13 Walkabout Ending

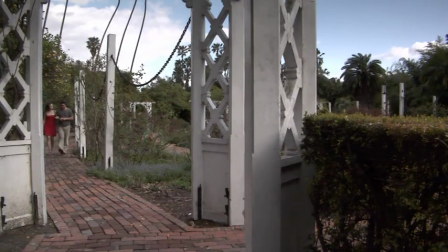37:05 Now we're going to talk a little bit about lines that disappear into the distance. Notice how when they're walking down this path, the path splits and it goes to the right. But also as they walk past it, you'll notice that it has behind them curved to the right.
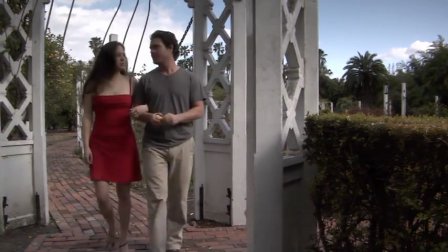37:20 Whenever you have a line or a path that in the frame, in the shot,
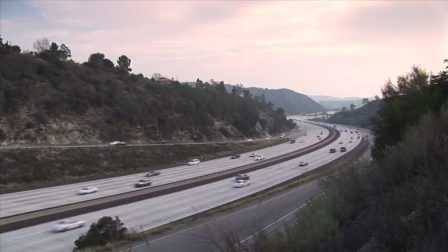37:25 will go off and curve to the left or to the right, it takes the audience's eye into the distance and it creates a much more pleasing,
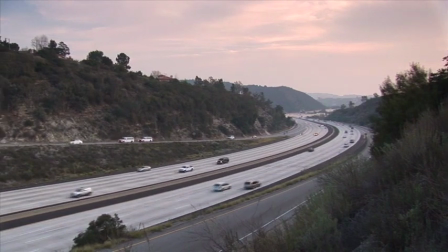37:33 more natural, deep kind of frame that feels comfortable.
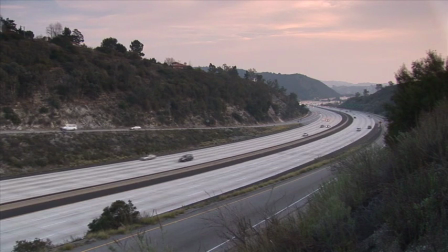37:38 If you don't have those kind of lines in the background, you create the exact opposite of that. So if you want to create harmony, if you want to create a pleasing, more natural frame, and you want to try to make a setting like this appear even more harmonious and more natural,
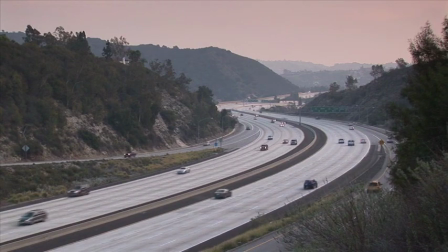37:54 make sure that there's some kind of a line in the shot that takes the audience's eye from the camera all the way into the distance in a curving line.
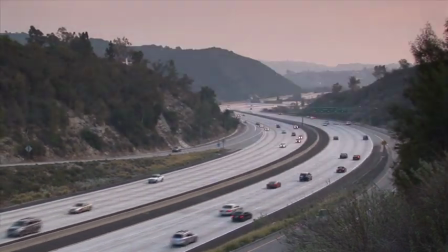38:02 Curving lines always have a much more pleasing,
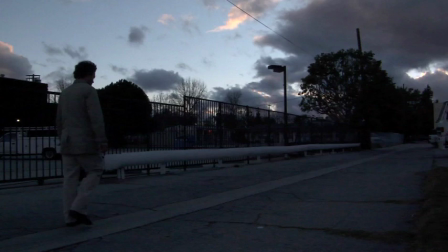38:04 natural approach to calm the audience rather than hard diagonal lines like we've seen before when Jake was walking by himself.
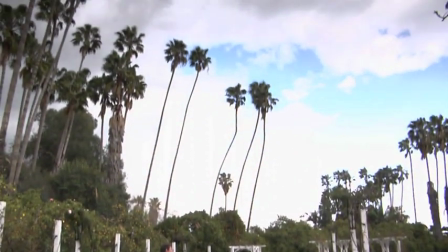38:13 Now this other shot right here, we were trying to get a shot where we wanted to be able to get the palm trees in the shot,
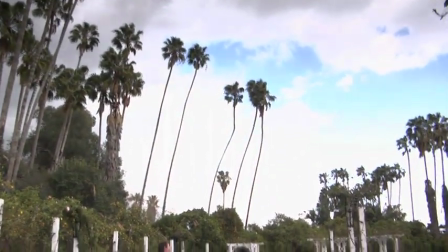38:19 but of course they're obviously so much taller than the people, and as you can see when we tilt up, it doesn't quite work out too well.
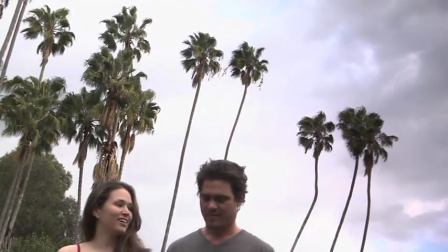38:25 So going to a lower angle on the tripod, which is waist level right now,
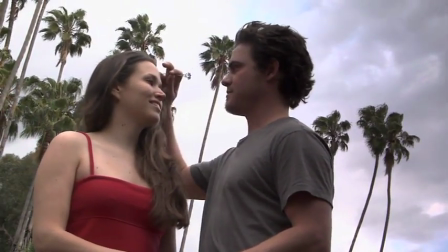38:29 and having the performers walk up to the camera with the palm trees in the background in a medium shot really kind of made the frame a lot more cohesive.
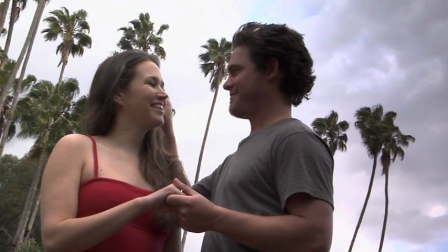38:38 I was able to get the palm trees in a shot, which I wanted to get that wind kind of blowing through the palm trees and them swaying from left to right,
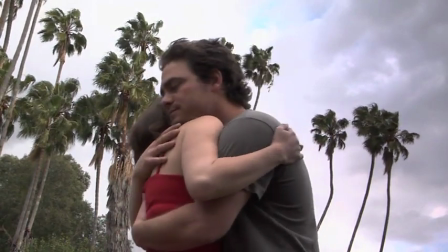38:44 and I was able to get a medium shot on the performers at the same time without cutting. It's all in one frame.
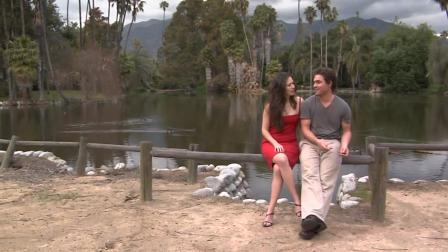38:49 Now we're going to talk about what to favor when you're trying to shoot a scene where you're trying to either draw attention to the performers or to the background. So if I'm trying to get a wide shot where I'm trying to draw attention to the performers themselves and I'm trying to make the background just kind of as window dressing behind them,
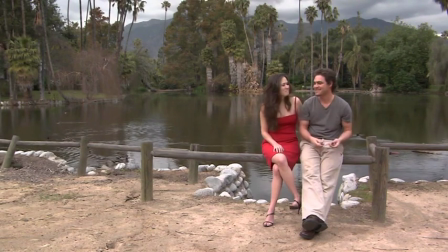39:06 just to kind of create an ambiance around the frame, but they're the dominant parts of the frame, I would always have them face towards the camera and I would frame them up using the law of thirds,
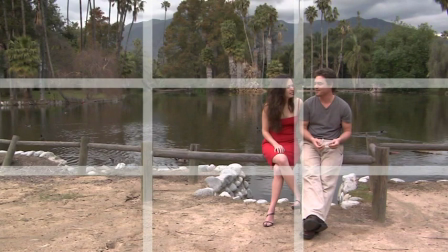39:16 and I would essentially try to get their faces, of course, above the midpoint of the frame, preferably closer to the top third as I have it right here. Those are your sweet spots. The top left third and the top right third are your sweet spots where you want to have the faces of your performers in a wide shot like this.
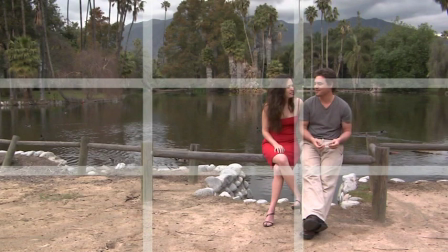39:34 And this way they dominate the frame, they become the focal point of the frame, and the background just becomes a setting to create ambiance for them. And again, none of these principles are set in stone. They're just established principles, but that doesn't mean you have to use them every single time. In fact, that's kind of boring.
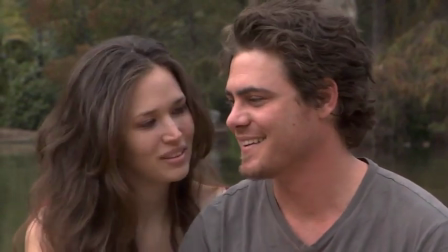39:49 So when we cut to the close-up over here, I'm just going to go ahead and center them up. I think that's just more personal, it's more private, more harmonious to the audience.
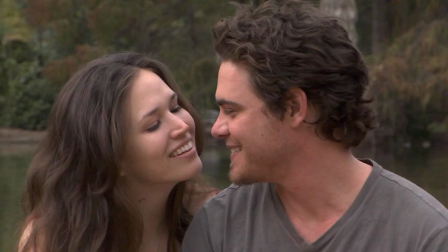39:57 It just feels right. I wouldn't want to set them off to the left or to the right side at this point when I go in for the close-up.
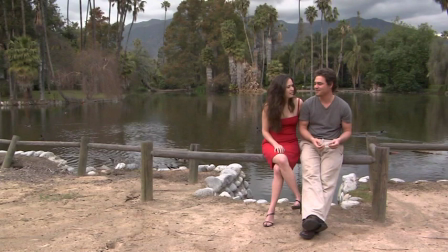40:02 And also I want you to know that the law of thirds and thinking in form and lines and shapes, those will just come naturally to you after a while.
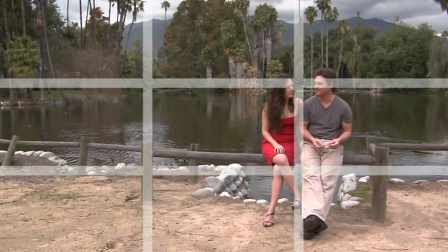40:10 You don't have to always think that you have to always think about those kind of things. It's just at first. When you first get started, you have to think about all these things, and give it about a year or so, and pretty soon you'll find out that if you keep trying your hand at cinematography,
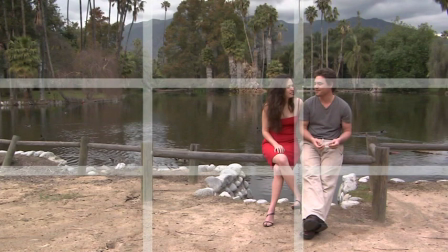40:24 and if you keep thinking along those lines and along those forms and shapes, eventually it's just going to become second nature for you. So you don't really have to worry about it for the rest of your life. It just eventually will become second nature.
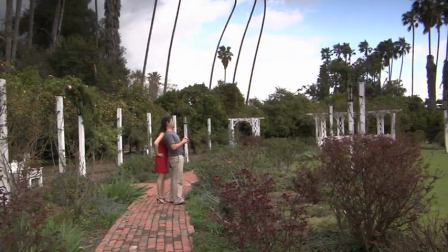40:36 You'll see a scene where you feel that you want to evoke a certain emotion, and before you know it, you've framed up your actors,
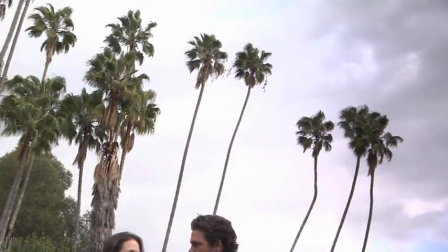40:43 you've got everybody in the right situation so that it actually evokes that emotion without it ever reaching the conscious level of your thinking.
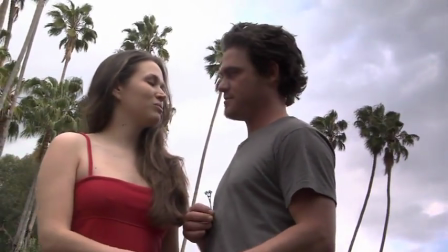40:50 It all becomes an unconscious, subliminal kind of workings of your brain,
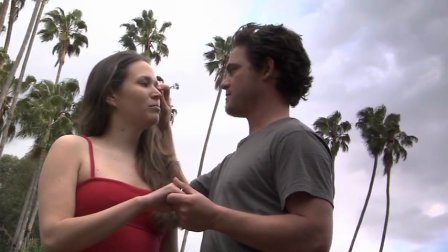40:55 where you just put your performance in a certain way, you put your camera in a certain position, you light everybody in a certain way,
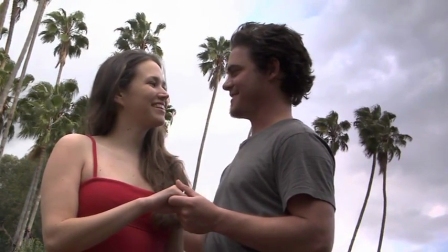41:00 you shoot it, you're done in a few minutes, you never even entered the conscious level of thinking.
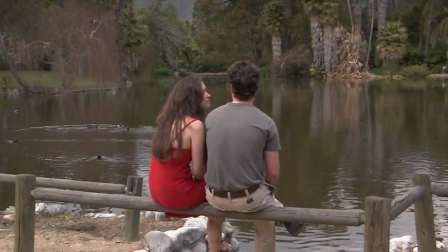41:05 So here's that same scene by the pond where I wanted to draw attention to the setting instead of the performers.